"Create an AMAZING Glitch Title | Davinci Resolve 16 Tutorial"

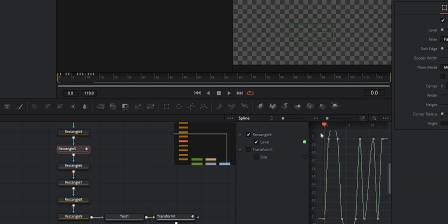[8:12]
We're going to hit S for smooth and then we're going to highlight all of our keyframes again. We're going to hit control C to copy all of those keyframes. All right, let's move on to rectangle nine because like I said, we're staggering this so it actually looks more like a glitch.
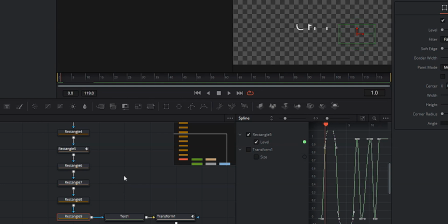[8:30]
Let's move over to keyframe number one we'll set a keyframe let's come
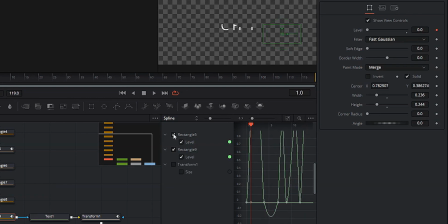[8:34]
over back into our splines and we're actually going to deactivate rectangle five by clicking on the checkbox twice we're going to come down to the keyframe that we set for rectangle nine we're going to right click and we're going to
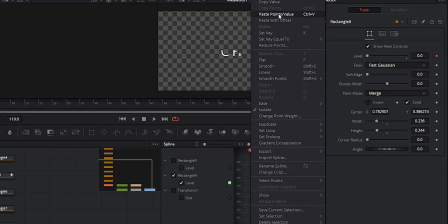[8:49]
click on paste points slash value let's move over one frame we're going to deactivate rectangle nine I'm going to come up to rectangle one.
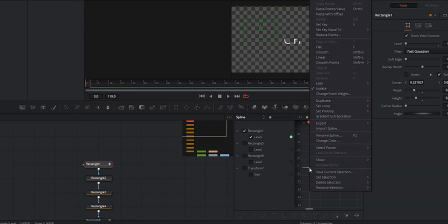[9:01]
We're going to set a key frame, come into our spline, right-click, paste points value. Move over one frame again, go to rectangle eight, set a key frame, deactivate rectangle one, right-click on our created key frame, paste points value,
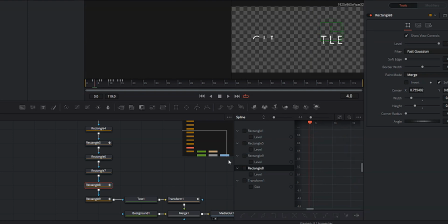[9:21]
move over one key frame, deactivate rectangle eight, go to rectangle two, set a keyframe, go into our splines. You starting to get the idea. Basically what we're doing,
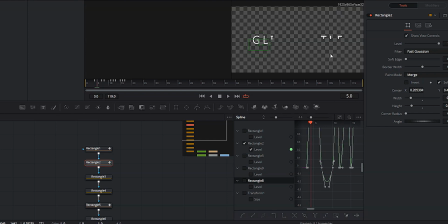[9:36]
we're using the same pattern for each one of our masks, but we're staggering them. So they start and stop at different times. And what I'm doing, because I set my masks from left to right what I can do
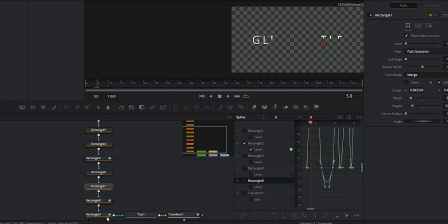[9:54]
now is if I just you know go from nine to one to eight to two and all that stuff I can make it so everything just looks very random and very glitchy go ahead right click that
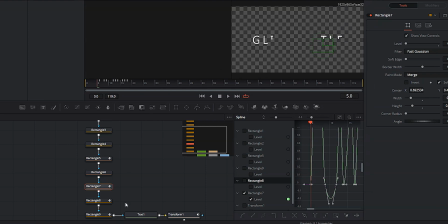[10:11]
keyframe paste points value and this is gonna make a lot more in a second, I promise. Like I told you before, this is probably the most complicated tutorial I've ever done. Move over a keyframe, deactivate rectangle seven.
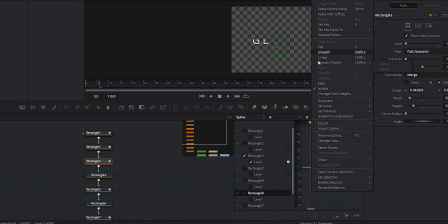[10:28]
Let's go to three, set a keyframe, right click, paste points value, move over a keyframe, deactivate rectangle three, go to six, a keyframe, right click,
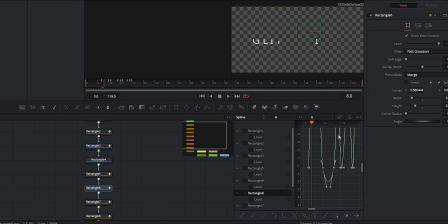[10:44]
paste points value, move over a keyframe, activate rectangle six, go to rectangle four, the keyframe, right click points value.